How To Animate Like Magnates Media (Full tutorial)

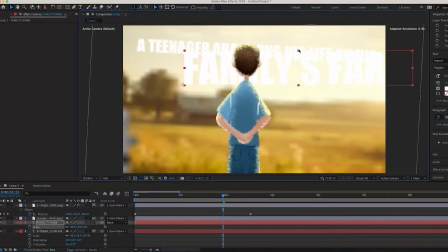4:09 I'm going to make it a bit vertically higher like he did,
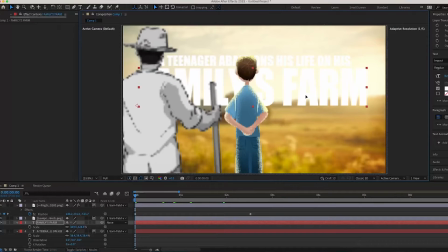4:13 and I'm just going to position it at the start where I want it to be, just roughly where I want it. I want it to be really big. I'm going to pick whip it to the background, just like the other one, but for some reason the text is now moved in front of it.
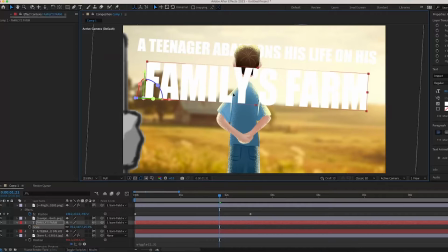4:27 So what you want to do to fix that is I'm pretty sure you have to make it in the layer not 3D anymore, like this, and it will go behind it again.
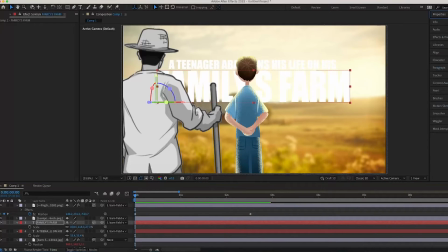4:37 But yeah, this is what we've got so far. It looks really clean in my opinion. What I'm going to search up in the effects panel is I'm going to search up typewriter. I'm going to add that to the first text layer, and I'm going to press U to open up the keyframes which have already been made for us.
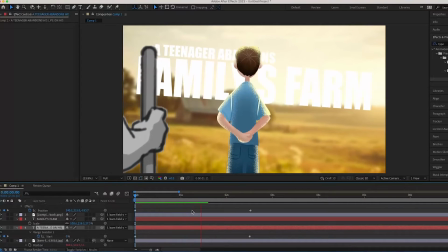4:52 And I'm going to change the end point, so and then it ends the effect when I want it to end, and I want it to be quite fast, like it is in the video, the original Magnates Media video.
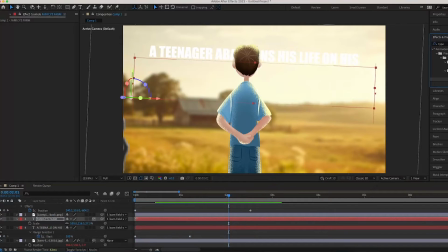5:04 And I'm also going to add that onto the bottom text layer as well and do the same thing. And I'm going to cut it where I want it to appear and start.
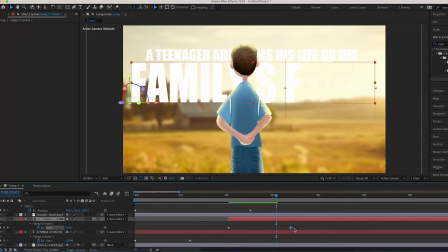5:12 And I'm going to move the final keyframe as well, so and then it moves a lot faster than it currently is, because it's really slow right now. This is just preference. Like, it might not line up with the way he says it, but it doesn't really matter.
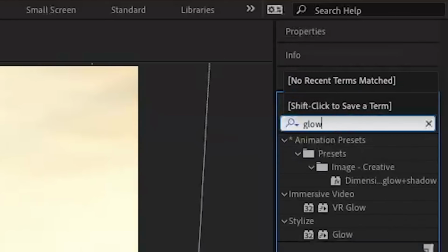5:29 This is what we've got so far. I'm then going to search up glow in the effects panel, and I'm going to apply that onto the text layer.
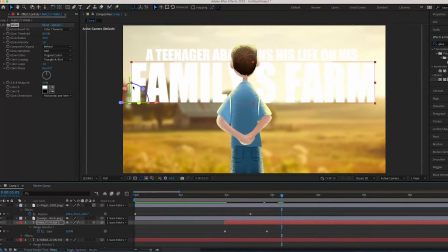5:37 And I'm just going to play around with the glow intensity and until I get what I want. I'm going to go for about 0.7. I'm going to control C on the glow and control V on the other text layer that we have.
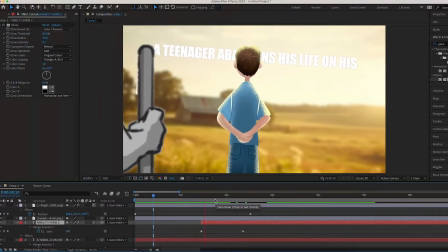5:48 So, and then it's the same settings on both. I didn't even know you could copy effects for a while, but that you can now.
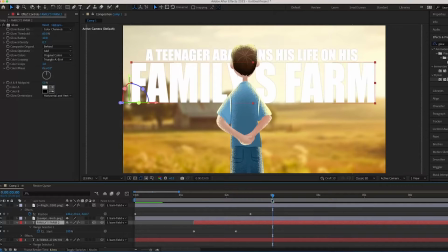5:54 So yeah, make sure you copy it and then paste it onto the other text layer. I'm going to play around with the Family's Farm bit, because I'm trying to emulate what he did. And I'm going to search up vignette on the effects panel, and I'm going to apply that to the barn background,
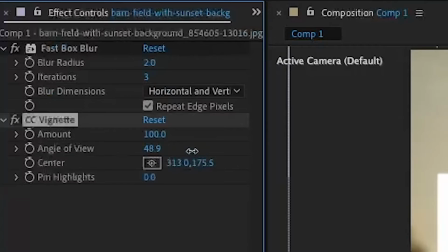6:09 just so then it has a bit of that darker vibe that is in the Magnates Media video. So around 60, I'm going to get it to. So yeah, this is what we've got so far. It's getting better and better every time.
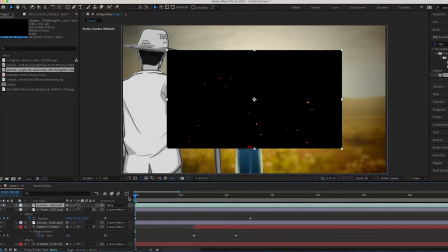6:22 I'm also going to apply some particles overlay, and I'm just going to stretch it out so and then it is
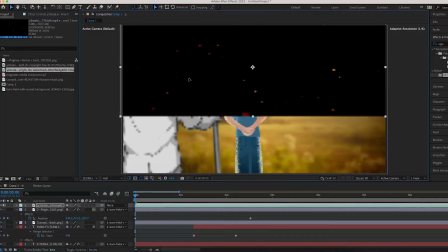6:33 the width of the video. I'm going to position it at the top, and only the top. Make sure it's only at the top.
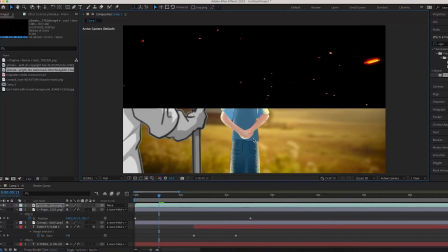6:39 And then I'm going to just, this is what we've got. This is what it is.
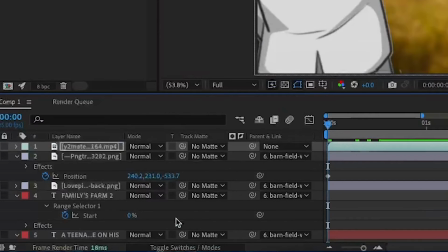6:43 And what I'm going to do is I'm then going to go to the mode and change it to screen, so you can't see the black background anymore.
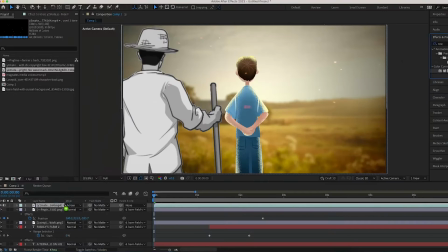6:52 You can only see the particles. I'm going to search up tint again and apply it onto the particles, so they are white like they are in the Magnates Media video.
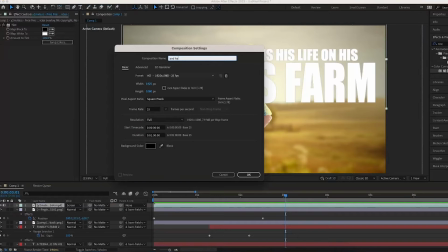6:59 And this is what we've got so far. I'm going to create a new composition and name it "And Heads to the City," because that's the first line of what he says in the new one.
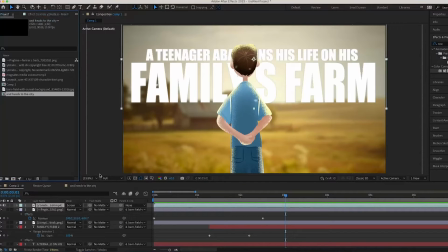7:07 It's just so I don't get confused. I'm also then going to import the assets that I'm going to use for this one.
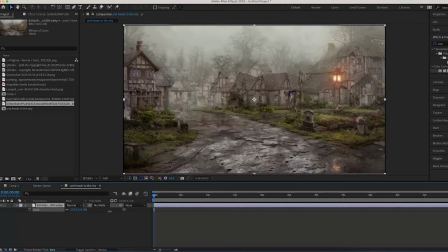7:14 And so the first one's just going to be this picture of this old village. It's nothing like the one he used, but this is to show you how to animate like him, not how to do graphics design like him.
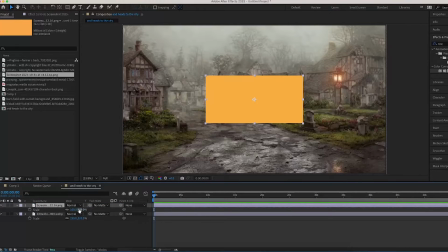7:22 I'm also going to import an orange screen, scale it up, so and then it covers it,
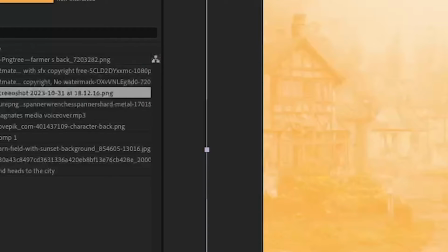7:28 and change it to the blending mode to screen, so and then it has this orange vibe.
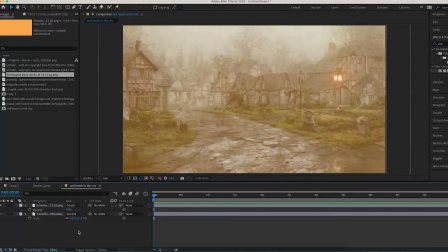7:32 Then I'm going to decrease the opacity so it doesn't look so awful, and it just adds an orange look instead of making it completely orange.
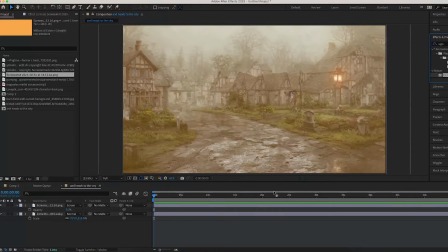7:40 I'm going to add a vignette to the background because it's quite light right now, and I'm going to increase the angle of view so it has this dark,
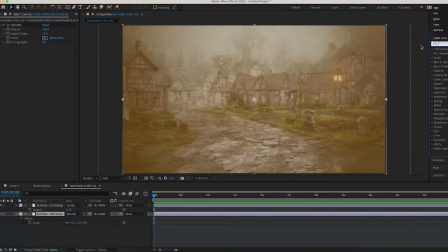7:49 mysterious vibe that Magnates Media video has. I'm going to search up fast box blur, and I'm going to add this to the background.
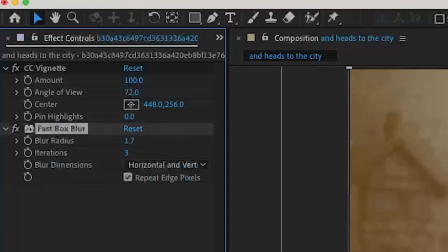7:56 By the way, you should do this for the farm background as well, not just this one, I forgot to say, and make it 1.5 for maybe this one and the farm background.
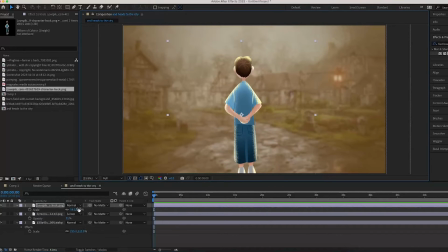8:04 I'm also going to import the boy again. I couldn't find a picture like he did, so I'm just going to use the same one again, because this is showing you how to animate like him.
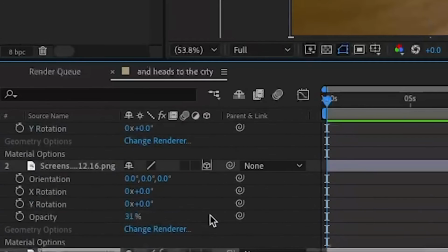8:13 It doesn't really matter. I'm going to make all the layers 3D, and I'm going to position the boy where I want him to be, in the middle.